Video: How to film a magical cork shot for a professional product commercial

Hello and welcome to my next YouTube tutorial. This time I'm gonna show you how I film this.
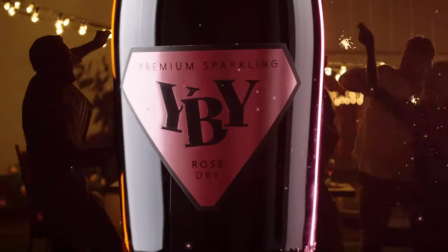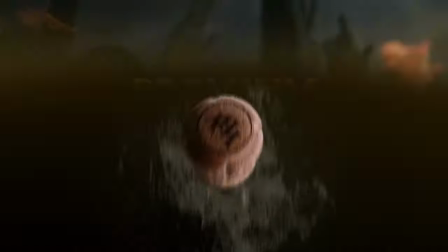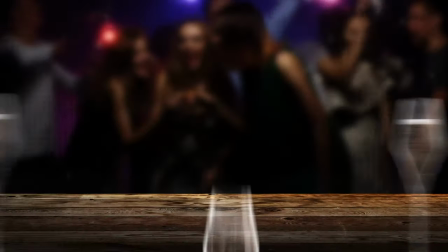So at first some disclosure I didn't get paid for the YouTube video but I got paid for the spot. So if you like what I do I would appreciate it if you subscribe and leave a like because it's showing me that you like the content I produce and I enjoy producing it and I would love to go on. So thank you. So as you saw we are filming a spot for a sparkling wine and in this video I'm gonna show you how I filmed it and if you're not interested
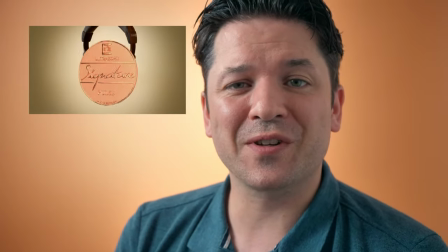(0:54)
in sparkling wine maybe this video is the right one for you this is where I filmed a headphone commercial and when it's produced you
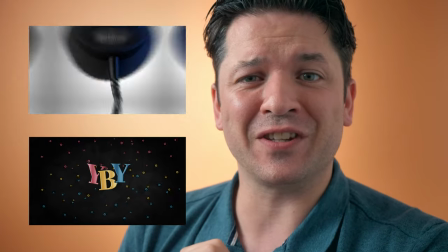(1:02)
will find here the editing part of the sparkling wine spot so
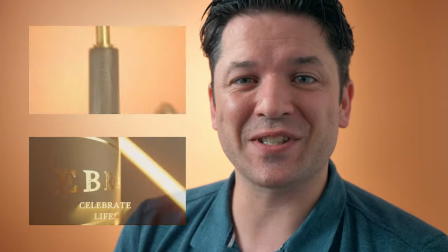(1:07)
have fun with that if you're not interested in the filming part and all the others have
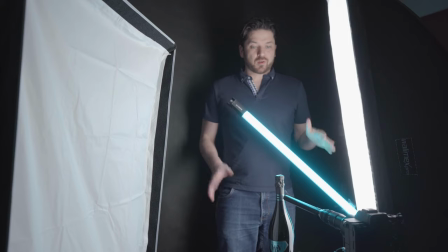(1:12)
fun watching so now we have the first basic setup it's
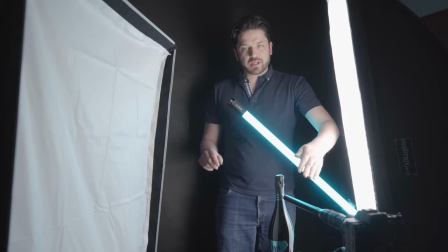(1:17)
the YBY bottle and we got the probe lens to get really close and get
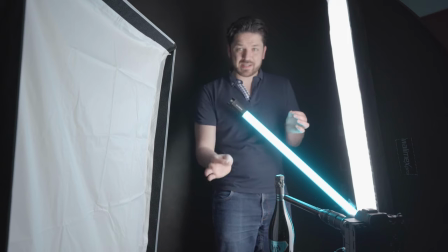(1:22)
all the detail because we only want to see the line here that says celebrate life and then we got a Sony s3 a tube light the
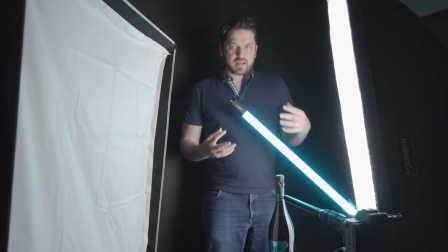(1:30)
30c from Nanlite to get a little bit of the background because it's more like a party sparkling wine so we want to have a little party in
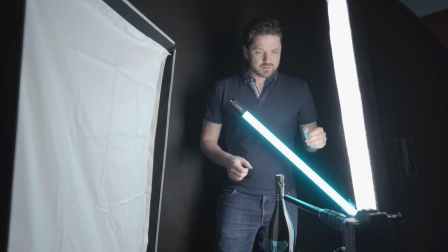(1:39)
the background and
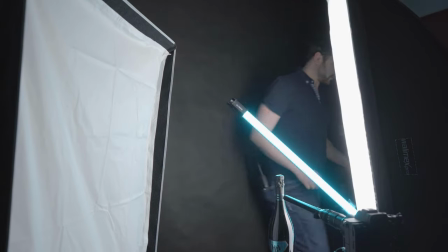(1:40)
that's all of this setup so you can now see the footage that's coming out of it so as you may see now we got those those close details
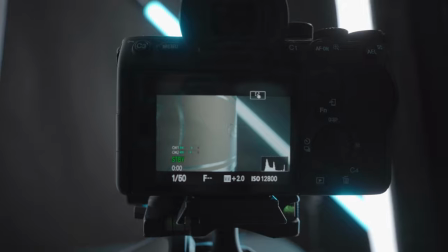(1:49)
and overall I like the shot but the
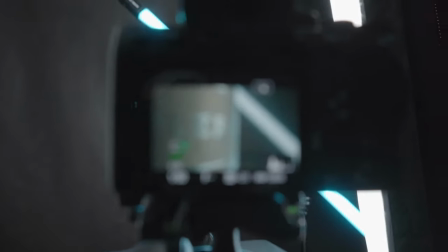(1:54)
tube light isn't doing its best because it needs some
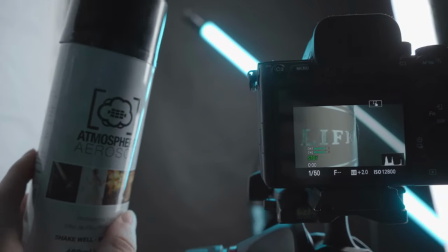(2:01)
atmosphere that's why I got this this atmosphere spray you probably know it and when we throw this behind the
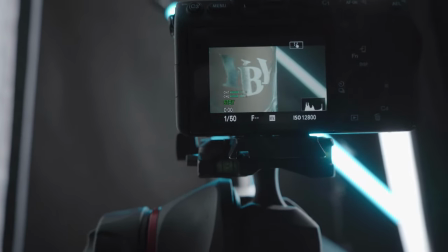(2:08)
bottle it will it will instantly push the light to another dimension we
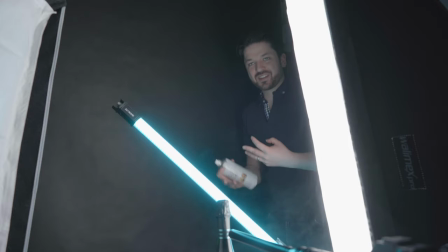(2:20)
need to do a little more of it because you first have to get the atmosphere it's an atmosphere spray you need a little bit of it but I got the fire security system right
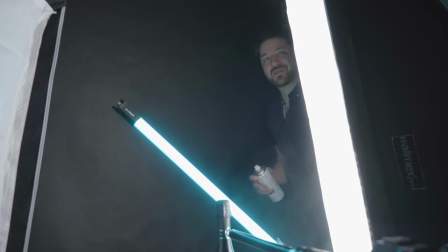(2:29)
above I hope it won't react on this I'll
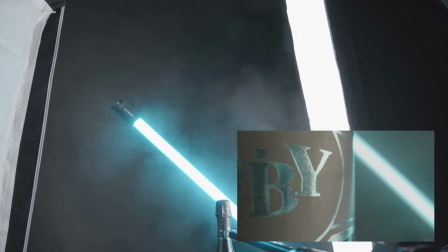(2:34)
let you know or we will hear okay so this was the non-alcoholic
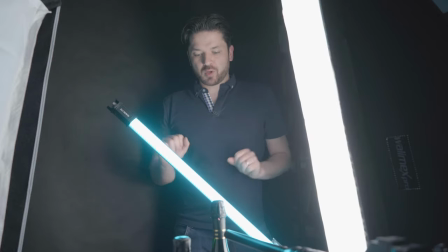(2:44)
sparkling wine now we got the golden one the premium one so I'm gonna adjust the lighting so it fits to
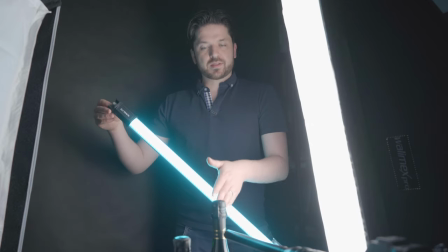(2:51)
the to the colors of this bottle because this is more golden the other one the non-alcoholic is
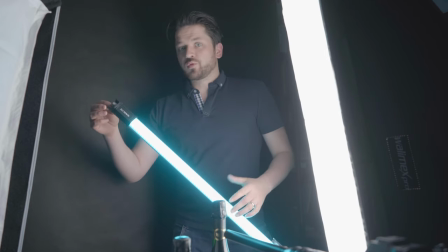(2:56)
blue and the rosé is rosé as
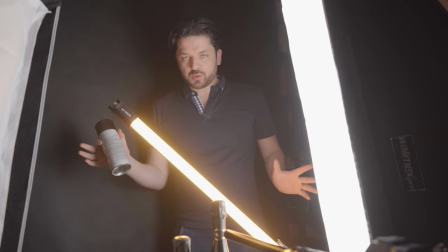(3:06)
you can see now we got the more goldish golden like I don't know
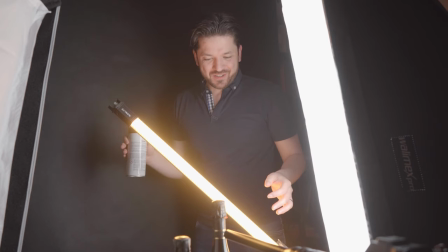(3:11)
what the hell to say this the more golden appearing light and
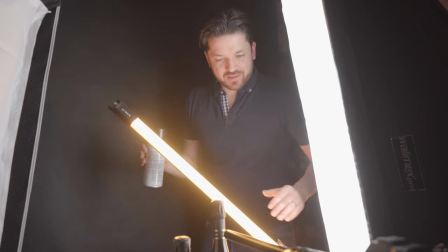(3:15)
we got the bottle in the front and the light is in the background and again I'm gonna film
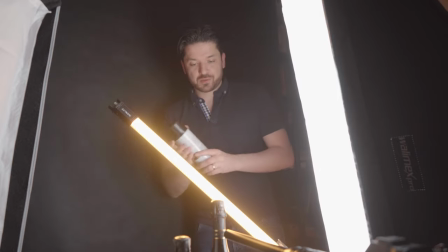(3:20)
it and spray some aerosol spray behind so we got
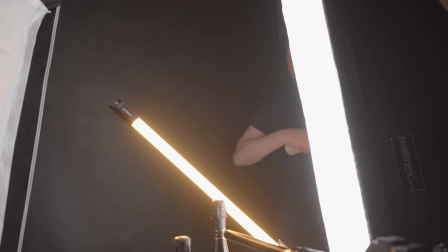(3:25)
the the volume of the light.
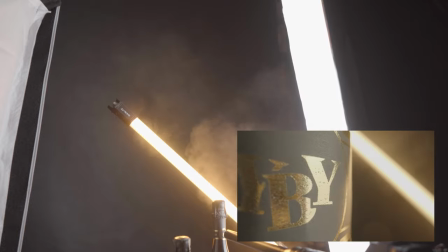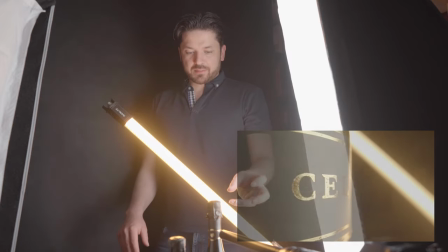(3:32)
Now that we got the detail of this label for me it's most time
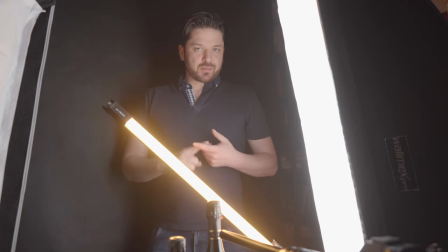(3:37)
it's important for me that I have the details of the bottles because when you got the bottles here
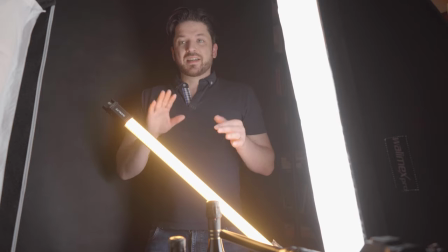(3:42)
and use them multiple times from different angles it can sometimes happen that
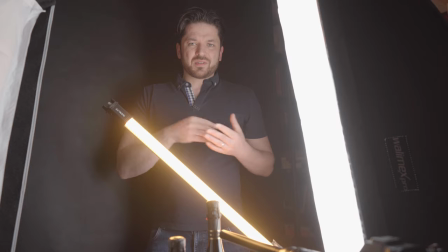(3:47)
you hurt the label and destroy something that's viewable. You have to fix it in post and fixing it in post is always time consuming.